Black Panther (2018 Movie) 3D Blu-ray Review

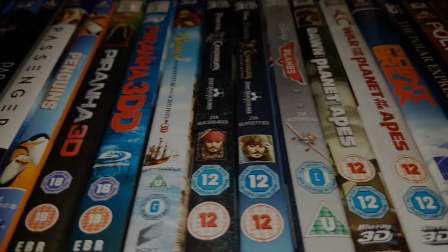0:00 Hello and welcome to the 3D Blu-ray Bunker.
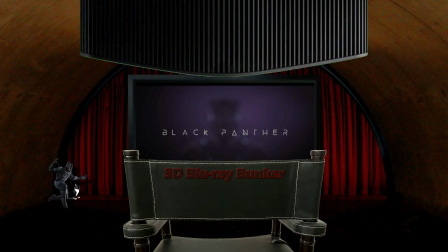0:03 This is where I look exclusively at 3D Blu-rays, not to do a movie review, but just to focus entirely on the film's 3D, with maybe just some brief thoughts at the end about the film itself.
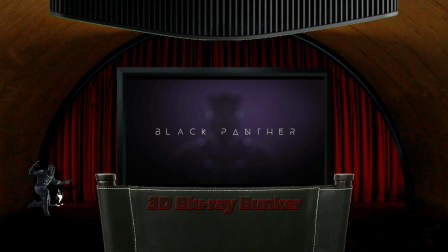0:12 And this time I'm looking at the 2018 MCU film Black Panther.
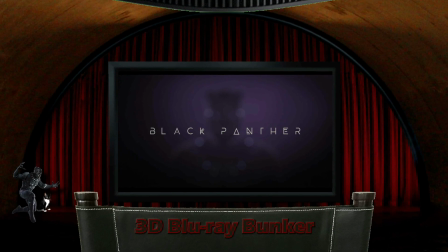0:17 It's got a variable aspect ratio, switching between 2.39 to 1 and 1.9 to 1.
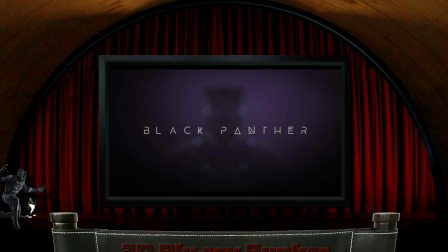0:23 I know a lot of people love this, and they'll be happy to see quite a few scenes here opened up at the top and bottom.
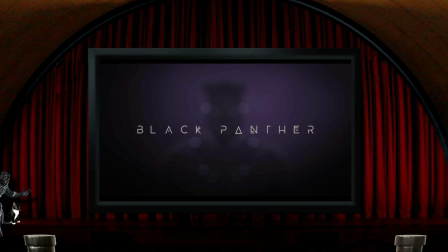0:30 Like all of the Marvel films, and I think everything under the Disney umbrella, the 3D here was post-converted,
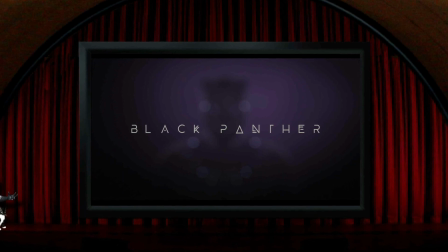0:36 and certainly by Phase 3, the conversions being done on the MCU films were pretty much state-of-the-art.
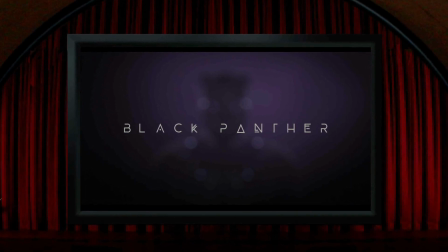0:41 They don't shy away from putting a decent amount of depth into the image most of the time. I guess one of the reasons behind this is that these films were generating such massive box office numbers that the budget for strong 3D was safely in place,
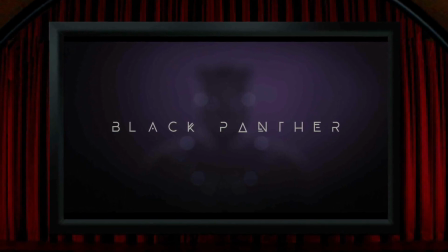0:55 and I think it's fairly basic economics with post-converted 3D in that the stronger you want it, the more it's going to cost.
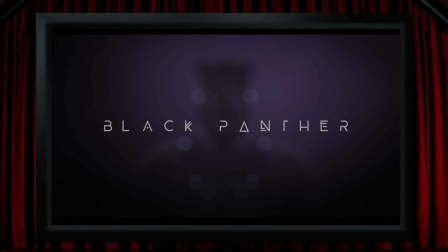1:01 Obviously there are plenty of other factors that dictate how good it's going to look and how well it's going to work, but if you've got bags of cash, you're off to a good start.
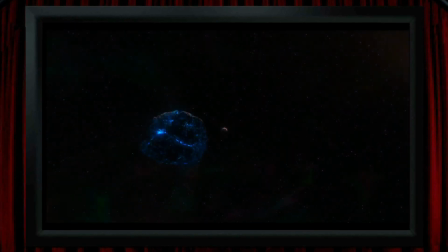1:10 And speaking of getting off to a good start, right at the beginning there's a nice shot of the vibranium meteorite, and I really like this, as not only does this lump of rock sit in its own 3D space as it travels through space, but I like the way that the Earth is clearly separated from the starfield backdrop too.
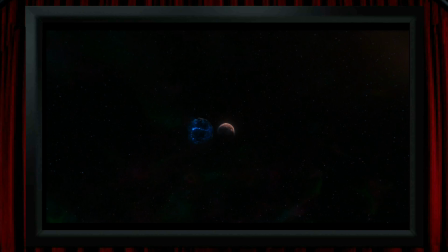1:27 And there's a great long shot exposition piece telling the story of Wakanda, which is a beautifully crafted sequence full of depth and solidity.
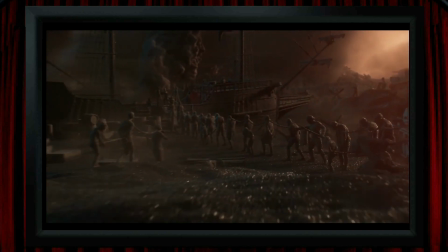1:35 I'm sure that the film's tone isn't supposed to make me feel any great affection for war machines, but it's nice to see a Spitfire in a little dogfight there.
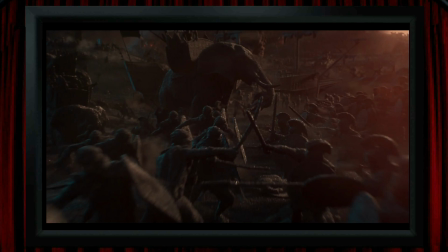1:42 I did notice a tiny conversion error in this sequence where these sword-fighting guys aren't placed in quite the right space, but that's no kind of problem at all. The one or two other conversion errors that made themselves noticeable were barely a distraction.
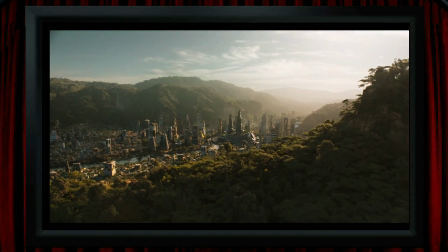1:55 There was the usual problem with trees smearing away over each other, but nothing in any way horrible.
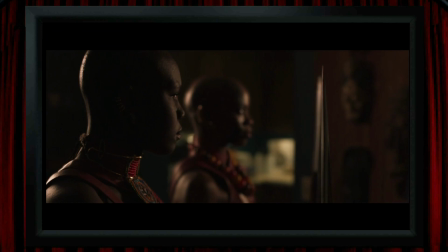2:00 I did also think there were a couple of moments where there were things in the shot that caused the 3D problems, the kind of thing that an on-set stereographer would presumably look out for and slightly rearrange the shot to avoid the issue, like the spears here. The foreground one in focus sits both to the immediate left and right of the outer focus one.
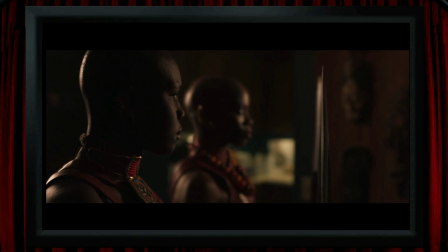2:19 It's one of those views that slightly messes with the brain's processing of 3D, I think with too much conflicting information,
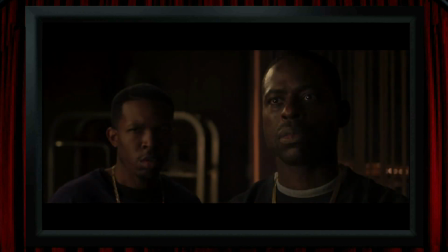2:25 and same sort of thing with the bright orange vertical line by the curtains. It's bang in the middle of the screen and sits to the left of his face in one eye, but it's obscured by him in the other, which again is obviously too big a difference to resolve in 3D. Like the conversion errors though, these are extremely minor and not worth mentioning at all,
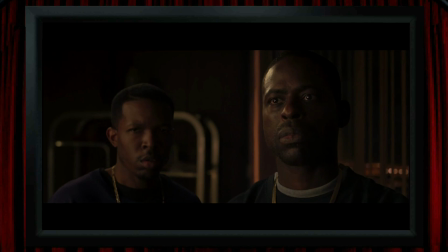2:43 unless you're some sort of stereo geek who's only interested in banging on about every aspect of the film's 3D. Something that I think 3D films don't do often enough is to make character introductions an effective piece of 3D, and this film seems to understand that, and we get a couple of nice ones, like the first Black Panther introduction.
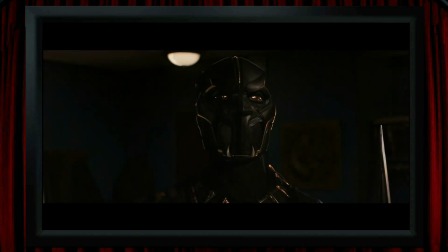3:01 He appears out of the darkness and has a very solid and three-dimensional mask, and then when we first see the star of the show,
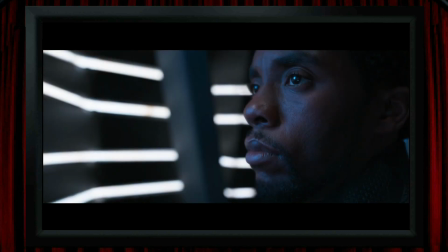3:09 his face is solidly sculpted with accurate volume, and the natural air of dignity that Chadwick Boseman possesses here feels all the more tangible thanks to the 3D.
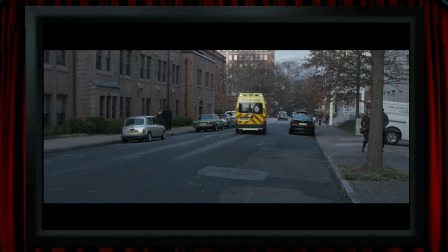3:19 There are quite a lot of views of streets in the film, and even when they're fairly empty, there's a good sense of depth in the shot. So here, for example, the depth is mainly conveyed just by the way the road stretches away into the screen,
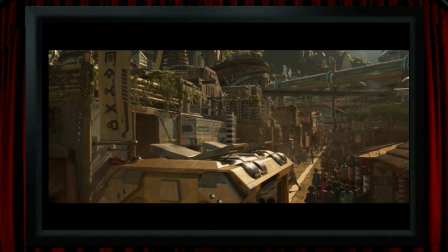3:32 and it's even better when the street is packed with detail, so the bustling Wakandan street scene has a lot going on in 3D space,
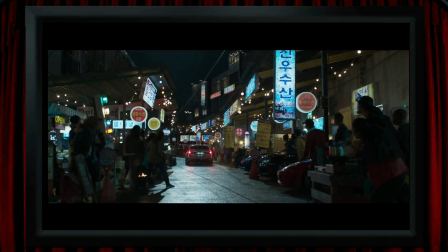3:38 and better still I think in Korea, with the crowds and signs placed into their own distinct 3D space, plus this is where the drama's being dialed up a bit, so as ever, better 3D at more dramatic moments is where I think the process is at its best.
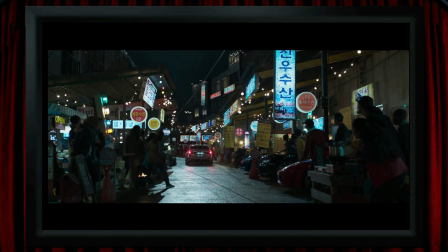3:53 And that doesn't just mean action sequences, as what I think is one of the best uses of 3D in the film happens in this location,
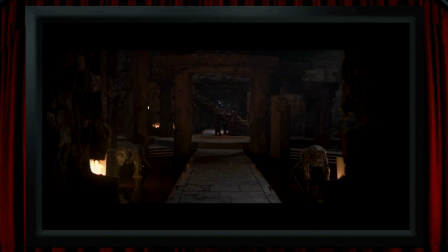3:59 which is a great piece of design when it comes to architecture that looks good in 3D,
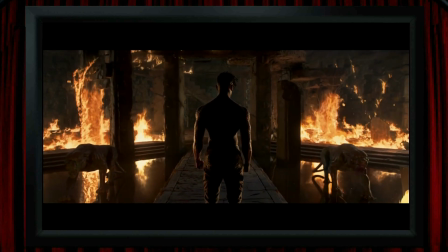4:04 but throw in both strong visuals as well as something dramatic, and this place offers up a fantastic 3D shot, one of my favourites in the film.
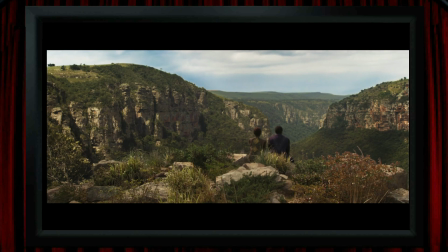4:12 And another really lovely view, nothing flashy, no action, but this shot of the two of them sitting in the Wakandan landscape is gorgeous in 3D, and I think the way it clearly places them within the landscape feels like it emphasises the point that they're part of this place, that a country shapes and defines its people.
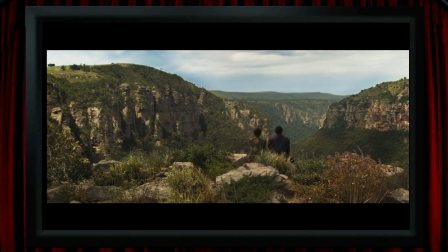4:30 This would be a great 3D landscape shot even with no one in it, but I think it becomes far more effective with the two of them placed in there. There's a nice slightly hyper stereo view above Wakanda that I thought was pretty effective, because it's one of the times times we see the really advanced technology of the place sitting alongside its more traditional way of life. So doing this in a shot with good strong stereo helps to give it more of a sense of being a relevant site. So I think there's a load of very nice 3D in this film, sometimes not remotely story relevant perhaps, or even maybe not shot with 3D in mind, just very pleasing, like this flock of birds with very clear space between them and the water.
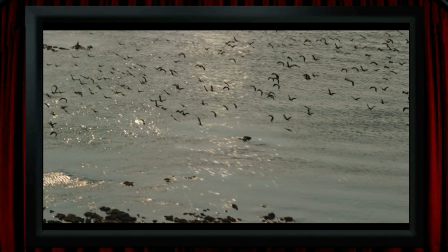5:05 It's very reminiscent of a near identical 3D view in Aquaman.
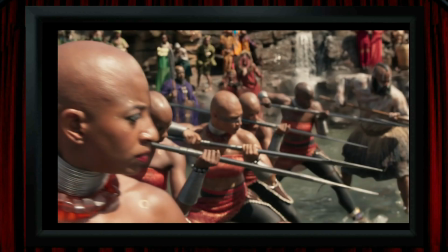5:09 There are lots of nice 3D spears seen from various angles, which lets the 3D show them off in various ways.
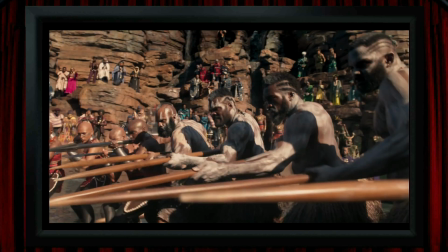5:15 So there's the more subtle composition, like these views, and there's the more in-your-face stuff,
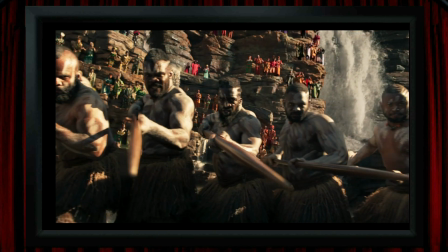5:22 like this when they pop them out of the screen. One of these is done a bit clumsily maybe,
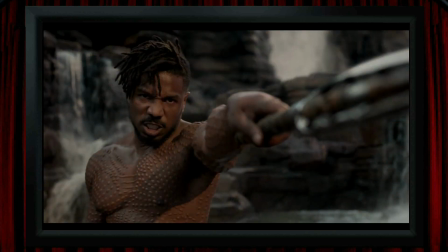5:26 and it makes you wonder if consideration for 3D on the day it was shot was perhaps not a priority,
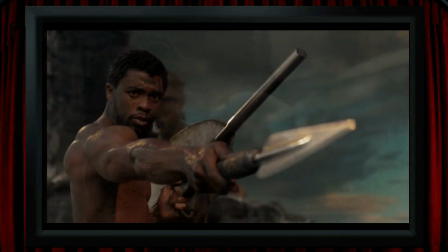5:31 so it breaks the screen quite badly here. But they managed to do a better version of the same shot here, and obviously the spear is jutting away out of the screen.
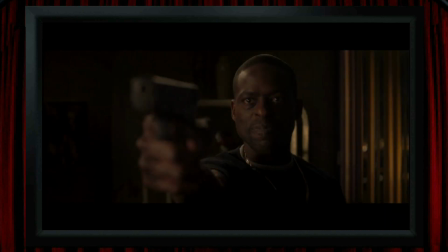5:39 And if you make a 3D film with guns in it, then you have to include at least one shot of one of them being held out, popping out of the screen. It's the law. Probably the most overt piece of pop-out happens towards the end of the film, involving a dagger that's maybe in danger of attracting the accusation of gimmick 3D shot, but it was fun and I enjoyed it,
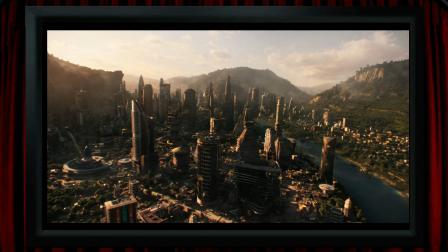5:59 even if it was a bit obvious. There are some cityscapes where there's some hyperstereos, so the view of the Wakanda city here is quite nice. There's plenty of depth, although I don't think there's a huge amount of separation between all of the buildings. But when one of their craft flies over it,
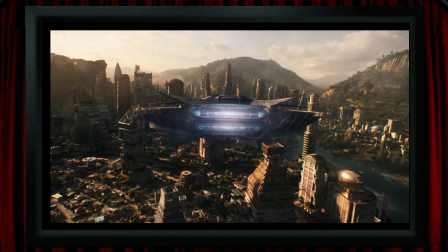6:14 the thing is very strongly in its own space. Less exotic maybe, but also slightly hyperstereo is this view in South Korea.
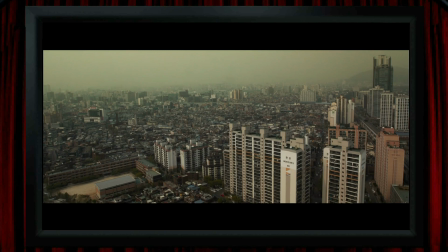6:21 Maybe it's less effective because other than the buildings sort of towards the right of the screen, the backdrop of the city is fairly flat.
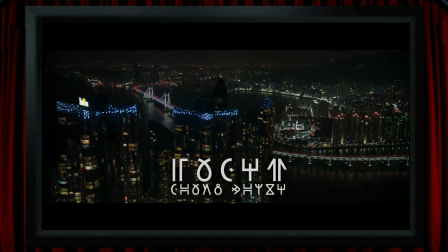6:28 Same sort of thing in this nighttime view of Busan, where it's really only the foreground buildings that sit in separate 3D space, although at least they get rid of the text telling us where it is for just about long enough to appreciate the unspoiled view,
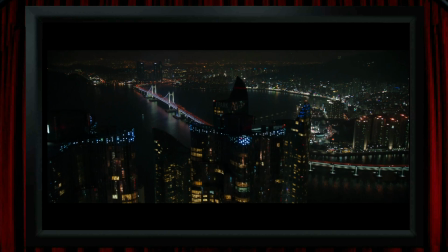6:41 which unfortunately doesn't happen in what I think is the best hyperstereo view in the film.
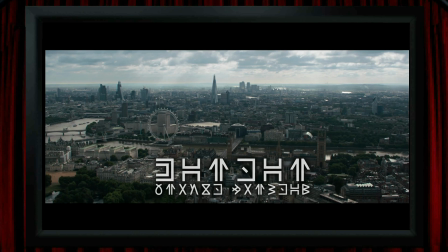6:47 So this shot of London is full of depth and separation between the buildings, and also if you've seen the 3D film XXX, The Return of Xander Cage, one of the things in it that stood out was a pitiful view of the London skyline that was spectacularly amateurish and badly composed.
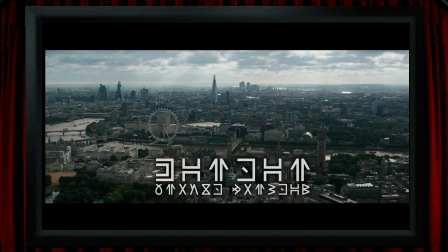7:03 This, on the other hand, is an excellent view, capturing the London skyline and putting it into very strong 3D space. Unfortunately, it's spoiled by that text, which is there the whole time. Also, I think this text is one of the film's less successful attempts at authentic world building,
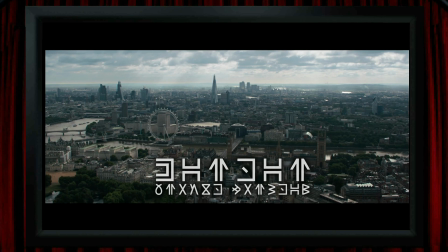7:20 as it just comes across as the kind of thing a schoolboy might come up with. It's a simple code where each letter of the Latin alphabet is just replaced by a Wakandan symbol, rather than being a language in its own right. Anyway, I think the text does all rather detract from an otherwise excellent 3D view.
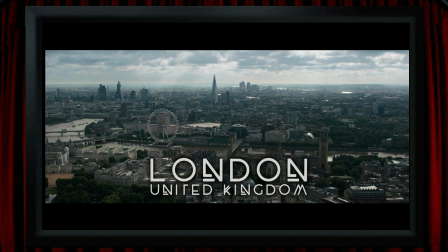7:36 I would add that I don't think these cityscape hyperstereos here are quite up to the quality of that stunning view of Manhattan in Doctor Strange. And speaking of Doctor Strange, there was a great shot in that film where his veins were visible beneath his skin,
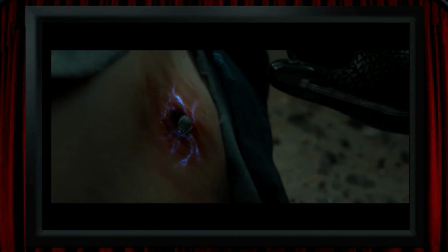7:49 and this could have been a similar thing, but the blue here sits on his skin without being placed into 3D space beyond it, which is where it feels to me like it ought to be, so that's maybe a bit of a shame.